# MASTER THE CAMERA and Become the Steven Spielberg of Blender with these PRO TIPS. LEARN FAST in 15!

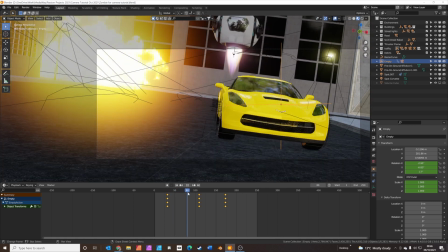So camera shake is basically when the action is happening so fast, the camera operator can't hold the camera steady,
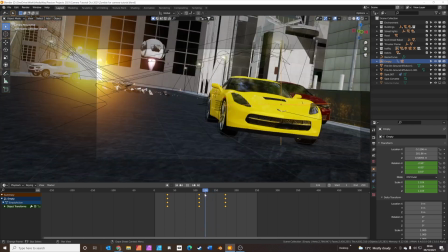and it adds kind of a shake to the image, which kind of adds excitement and drama.
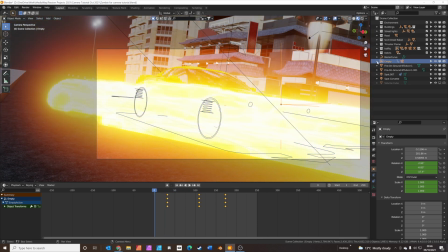So to add camera shake, we're going to open up the empty, select the camera.
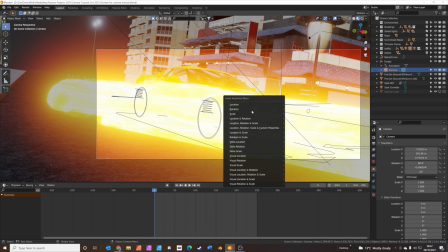I'm going to press I and add a rotation keyframe.
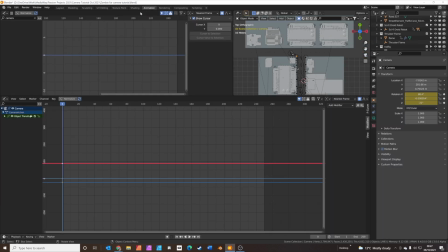And then we're going to go to the animation window. And I'm going to open up the graph editor. And what we're going to do is add some noise. Let's just put this to, so you can see the camera view at the top there.
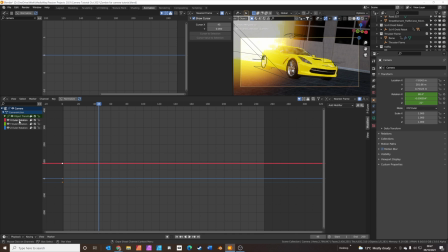So I'm going to click on the X rotation, and we're going to add a modifier, and that's going to be noise. So this is going to make the camera jiggle up and down.
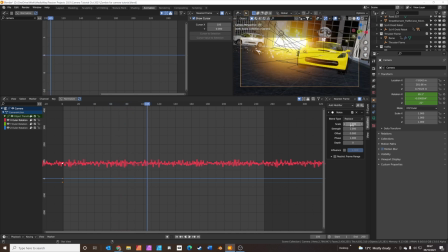Obviously that's way too much. So what we're going to do is going to increase the scale.
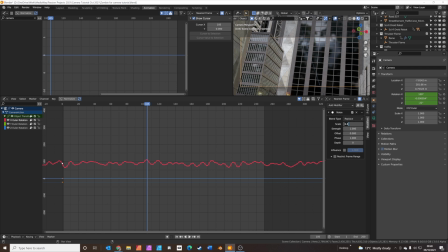This basically slows it down, and we're also going to decrease the strength.
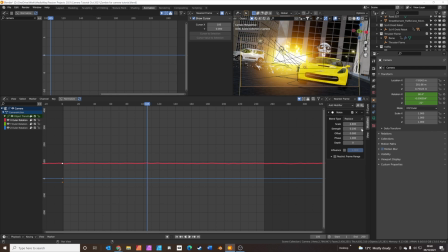So we just get a tiny bit camera wobble.
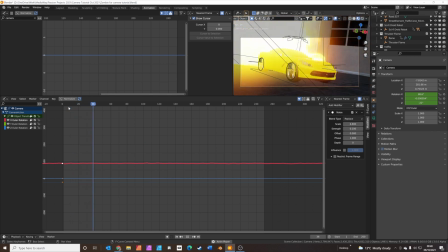So now if we play this back, we just get a little bit of wobble up and down on the x-axis.
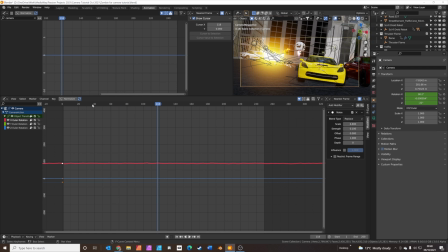And you might also want to add some extra wobble.
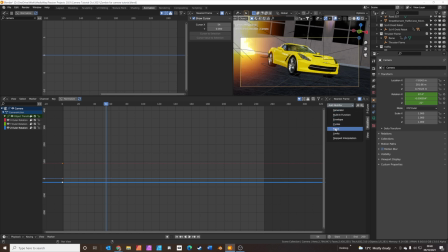Select the Z rotation, add noise, and again repeat the process. Scale it out a bit so it's not too much. We don't want anyone being sick. We decrease the strength again to 0.1.
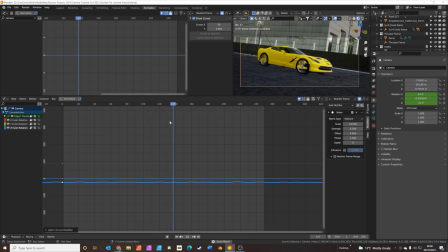So now we kind of get this nice feeling as though we're chasing something that's going really fast.
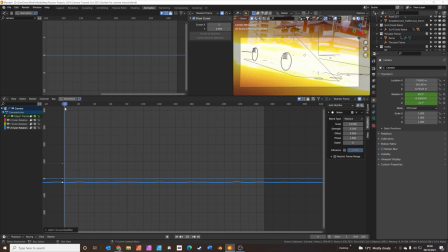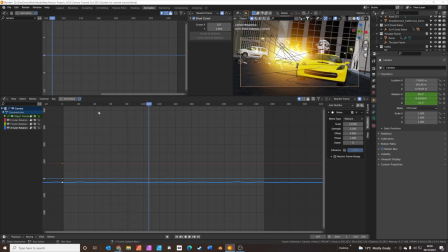And the final thing you might want to add is motion blur. So if we click on the camera settings, the top, and then we click down and select motion blur. And basically what this does, anything that's moving in the frame gets blurred.
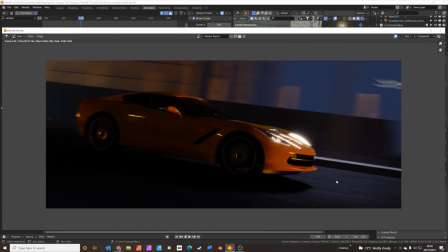So let's just do a render of this particular frame here. So you can see on this render now, the road, it's kind of got these nice little streaks on. You've got some streaks in the background. The car is sharp because the camera is parented to the car.
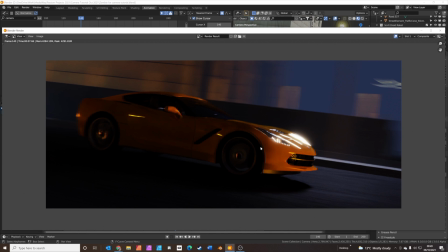So the camera is moving at the same speed as the car. So that is sharp. But you can also see we've got motion blur now on the wheels. And just a little touch at the back of the car really gives a sense of drama and speed. Plus, obviously, the camera shake will add a little bit of blur as well.
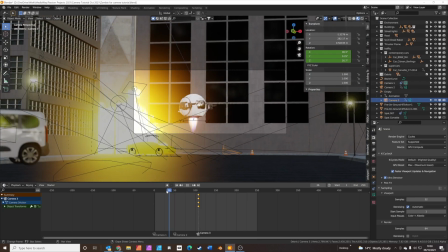Okay, so I've just set up a quick animation with all three cameras. So we've got the first is the close-up telephoto camera.
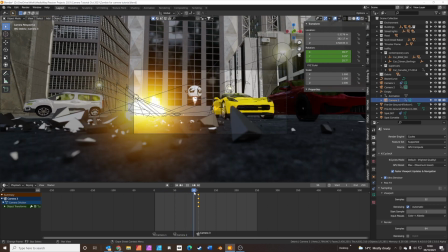Then we swap to a wide-angle camera to show a bit more action. Then we swap to an on-car camera with some motion shake.
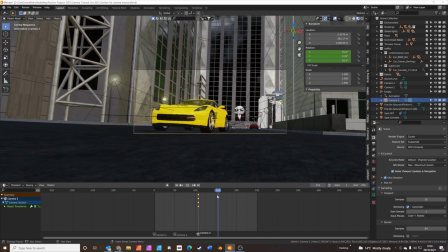So I'm just about to render this animation so you can see it.
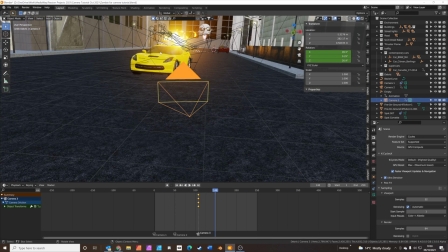But just a quick note, all the cars in this animation are from the Traffiq add-on by Polygonic. It's a really great add-on for adding all sorts of cars. You can choose lots of different types of cars.
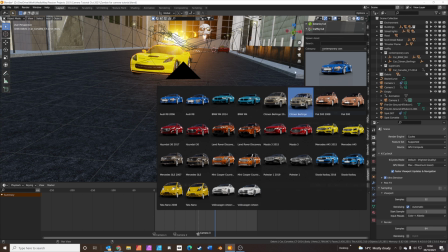And the cars are already pre-rigged, so all you need to do is drop them on the scene,
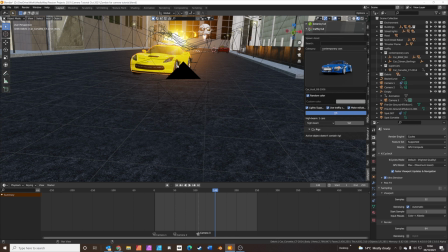add a path, hit animate, and it rigs all the wheels moving, the steering wheel turning, the suspension, everything. It's very, very good, very quick. The second add-on I'm using is K-Cycles X. This is fantastic for rendering with cycles.
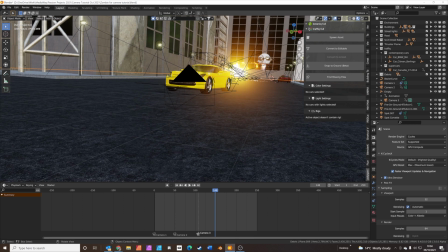It's much, much quicker than regular cycles. It's about twice as fast.
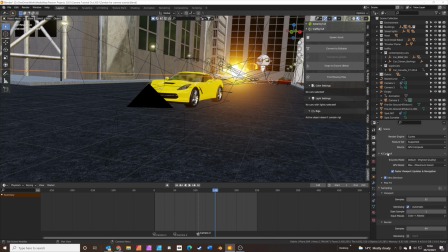And that's not the only cool thing. The other cool thing is it's got these post effects built into it. So you can very quickly add bloom, just like you can in Eevee. You can also add some flare.
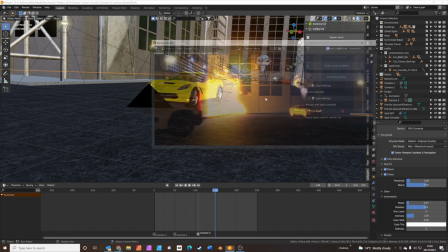So I've got a nice anamorphic flare going on, which you can see if you look at the lights,
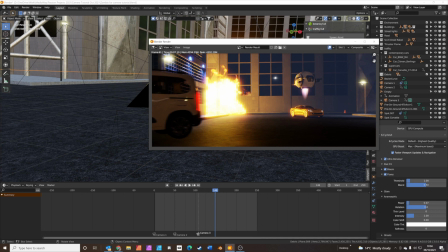you've just got that kind of cinematic flare that goes across the frame. It just looks really cinematic and great. It gets great results pretty much straight out of the box. Right, let's render the animation.